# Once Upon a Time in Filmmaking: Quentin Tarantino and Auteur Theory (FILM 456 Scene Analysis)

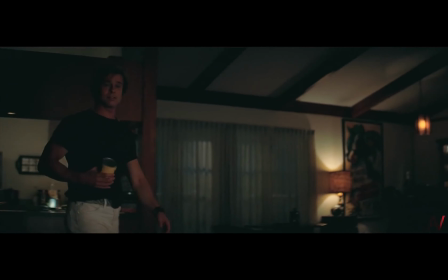13s best I can under the circumstances. Now, I do not want to get into it tonight.
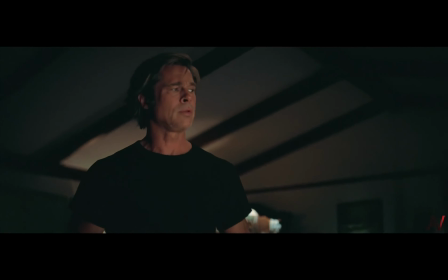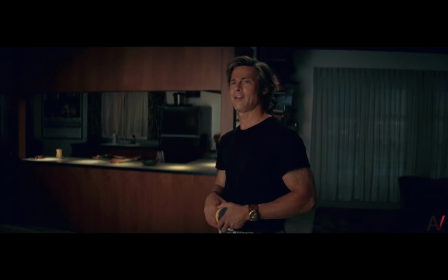26s
In the climactic scene of Quentin Tarantino's Once Upon a Time in Hollywood,
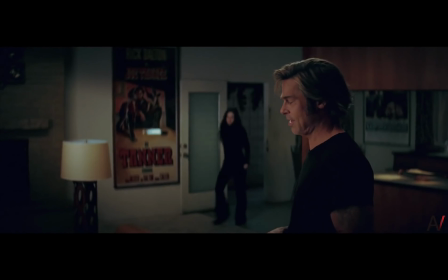30s
we watch as stuntman Cliff Booth fights against 3 members of Charles Manson's cult, who were on their way to murder Sharon Tate,
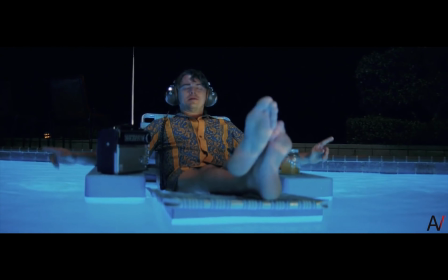37s
but have now decided to kill him and actor Rick Dalton.
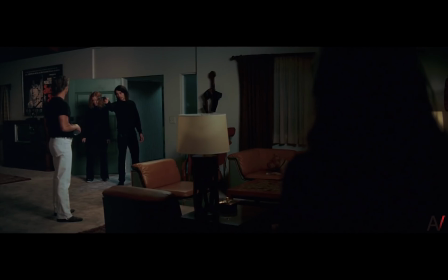40s
Using the concept of Andrew Sarris's auteur theory, I will argue that this scene from Once Upon a Time in Hollywood highlights why Tarantino can be considered an auteur.
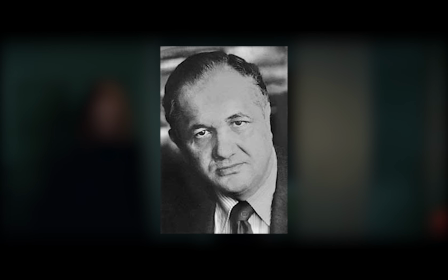51s
Sarris argues that the director is the author and most significant creative force behind the film.
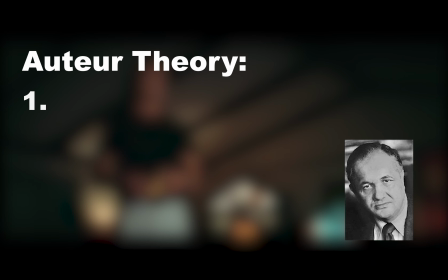56s
According to him, there are 3 criteria the director must meet in order to be deemed an auteur.
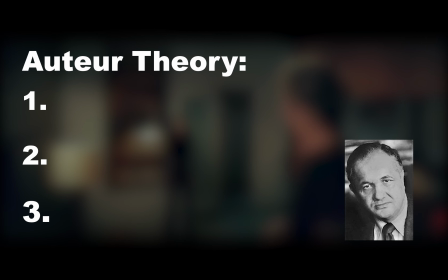61s
The first of these criteria is the technical competence of the director.
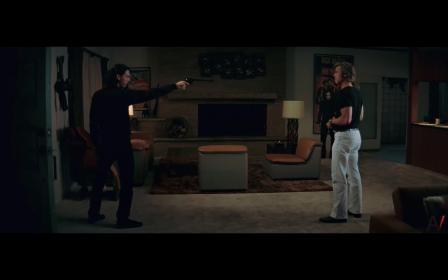65s
There is no question that Tarantino is a highly skilled filmmaker, and this clip reveals several of his well-known techniques.
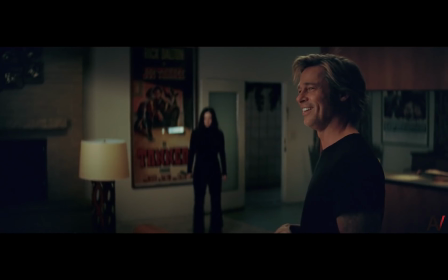71s
He skillfully uses varying camera distances, movements, and angles in this violent scene.
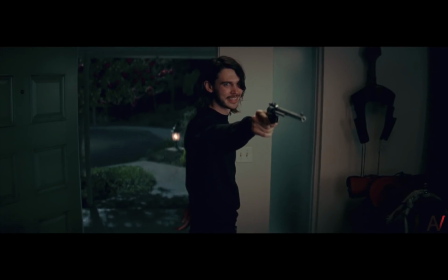78s
For example, the clip starts with long takes of medium and wide shots of the key characters involved,
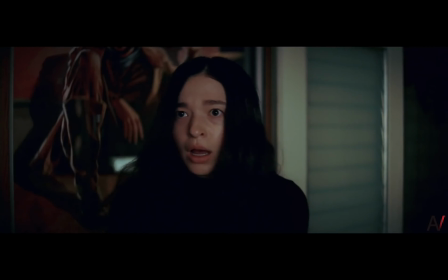84s
and then once Cliff's dog Brandy attacks one of the cultists, the camera rapidly cuts back and forth between extreme close-up shots and these medium shots.
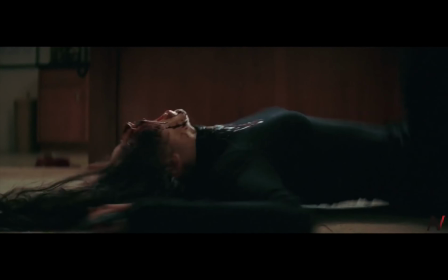94s
This fast-paced camera work serves to intensify the action, and the close-ups emphasize the bloody gore.
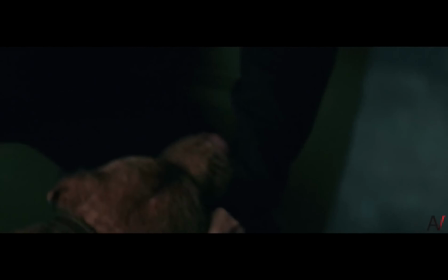100s
Varying camera angles are also effectively used.
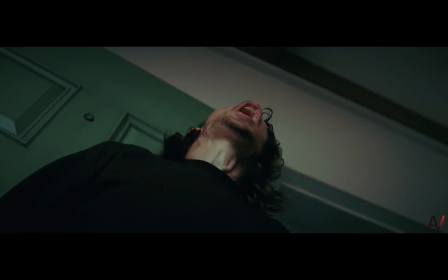103s
When Brandy bites Tex Avery's crotch, there is a low-angle shot of his screaming face, which helps emphasize his agony.
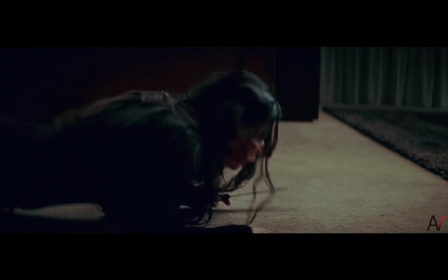110s
Tarantino also uses 2 high-angle shots in this clip. When Cliff stomps on Tex's face, and when he later tosses the dead body of Katie onto the floor.
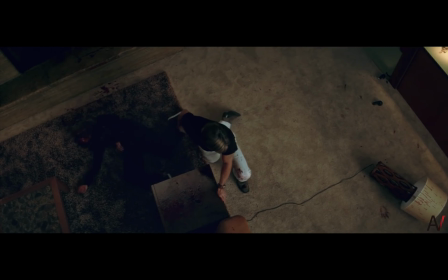120s
In both instances, this bird's-eye view adds dramatic impact to the clip.
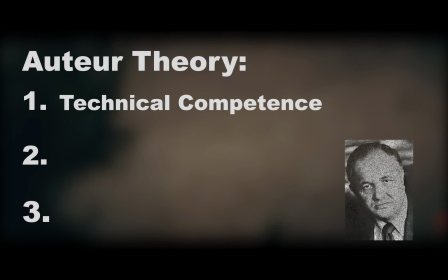125s
The second criteria of auteur theory, according to Sarris,
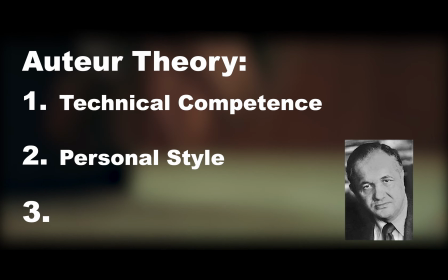129s
is that the director has developed a recognizable personal style that is easily identifiable in their body of work.
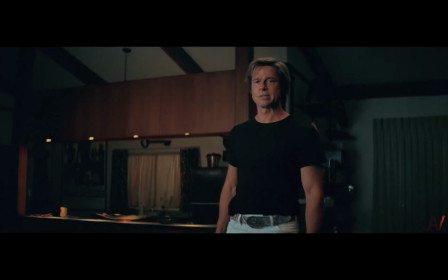135s
In Once Upon a Time in Hollywood, his 9th film,
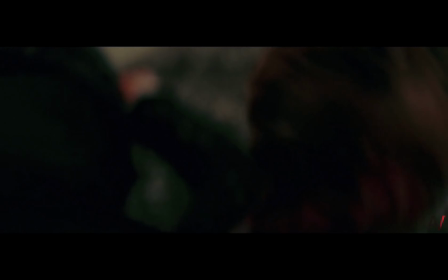139s
Tarantino exhibits some of his signature characteristics: the portrayal of graphic violence, dark humor, and the subversion of history.
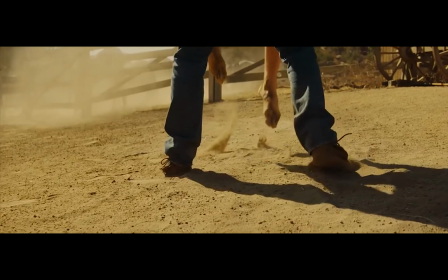148s
Besides one earlier scene, there's not a lot of violence depicted throughout the film.
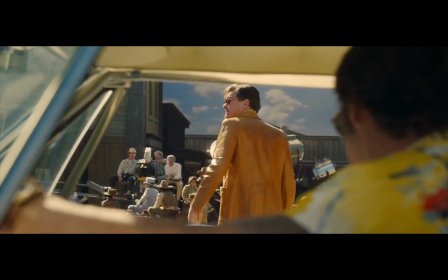155s
Instead, it focuses on a laid-back, day-in-the-life type of narrative that shows the characters traversing the landscape of the film industry in 1960s Hollywood.
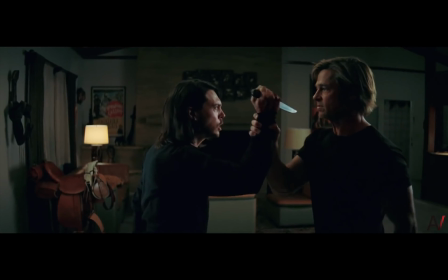164s
Tarantino saves all his violence for the end, which makes this scene particularly shocking and gruesome.
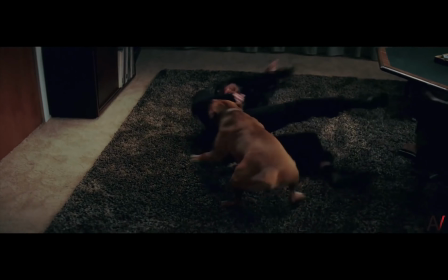170s
When watching the film, you cannot help but feel the buildup of tension that leads to this bloody climax.
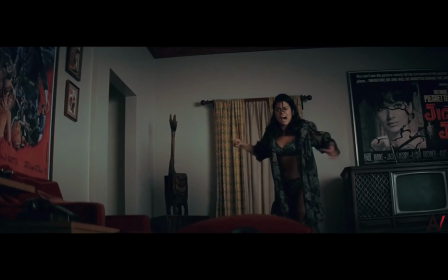177s
From start to finish, this scene is filled with brutal violence, from Brandy the Pitbull gnawing away at various body parts,
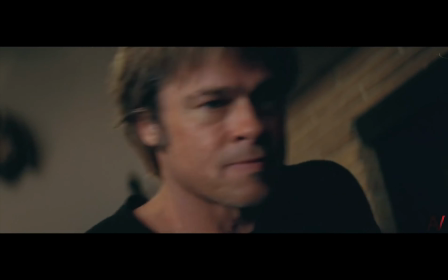186s
to Cliff's savage beating of the intruders.
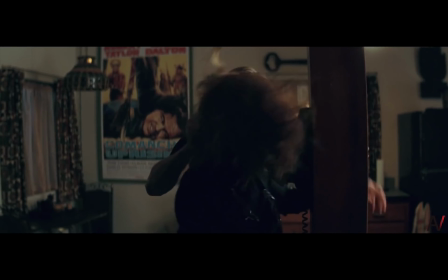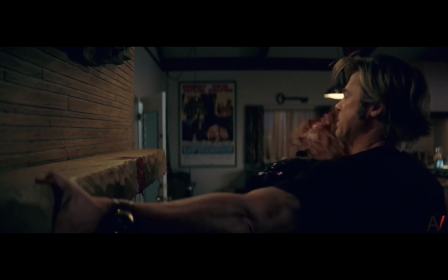195s
It is bloody and gory in true Tarantino style. Additionally, his use of dark humor is evident.
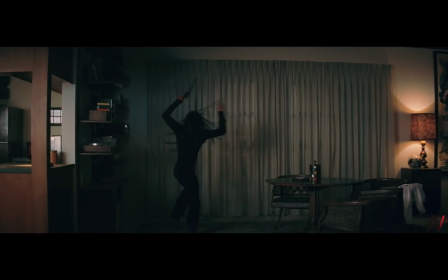202s
Because the violence is so graphic and over the top, at certain moments it seems almost cartoonish, and the audience is compelled to laugh.
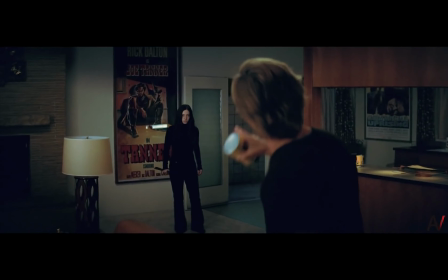210s
Tarantino also subverts history by having these members of the Manson family, who in reality killed Sharon Tate and her friends,
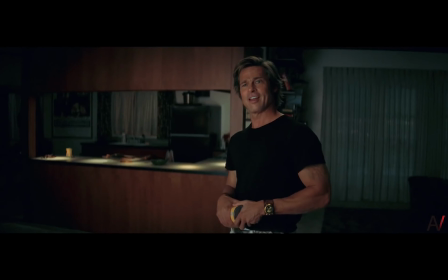217s
slaughtered in their place, therefore altering a historic event. This is not the first time Tarantino has done something like this.
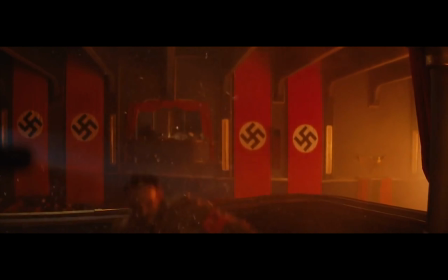223s
He made a similar revision to history in *Inglourious Basterds*.
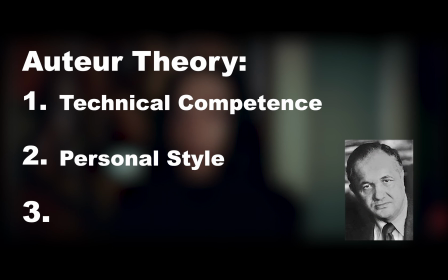229s
The third and final criteria of Sarris's auteur theory is concerned with the interior meaning of the film.
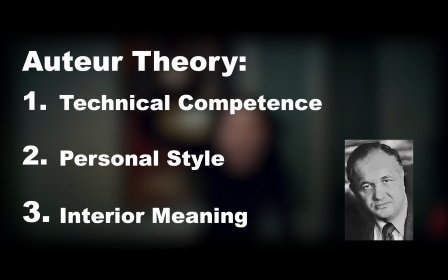234s
He believes that in order for this to occur, the inner soul of the director must come through in the final product.
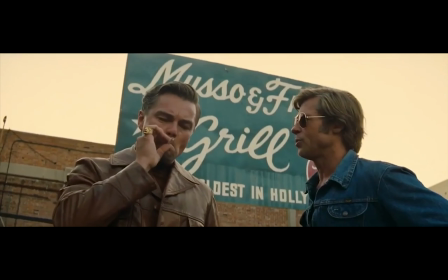241s
Tarantino's love of film is widely known, and Once Upon a Time in Hollywood is regarded as his love letter to the 1960s, the era that drew him to filmmaking.
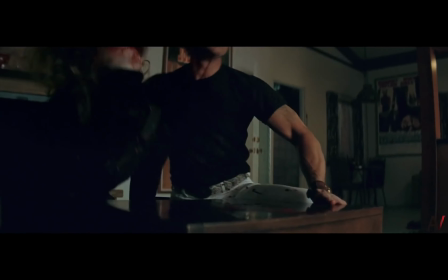249s
By including this scene in the film, he is trying to save an era that he loves, since he is revising a murderous moment in American history.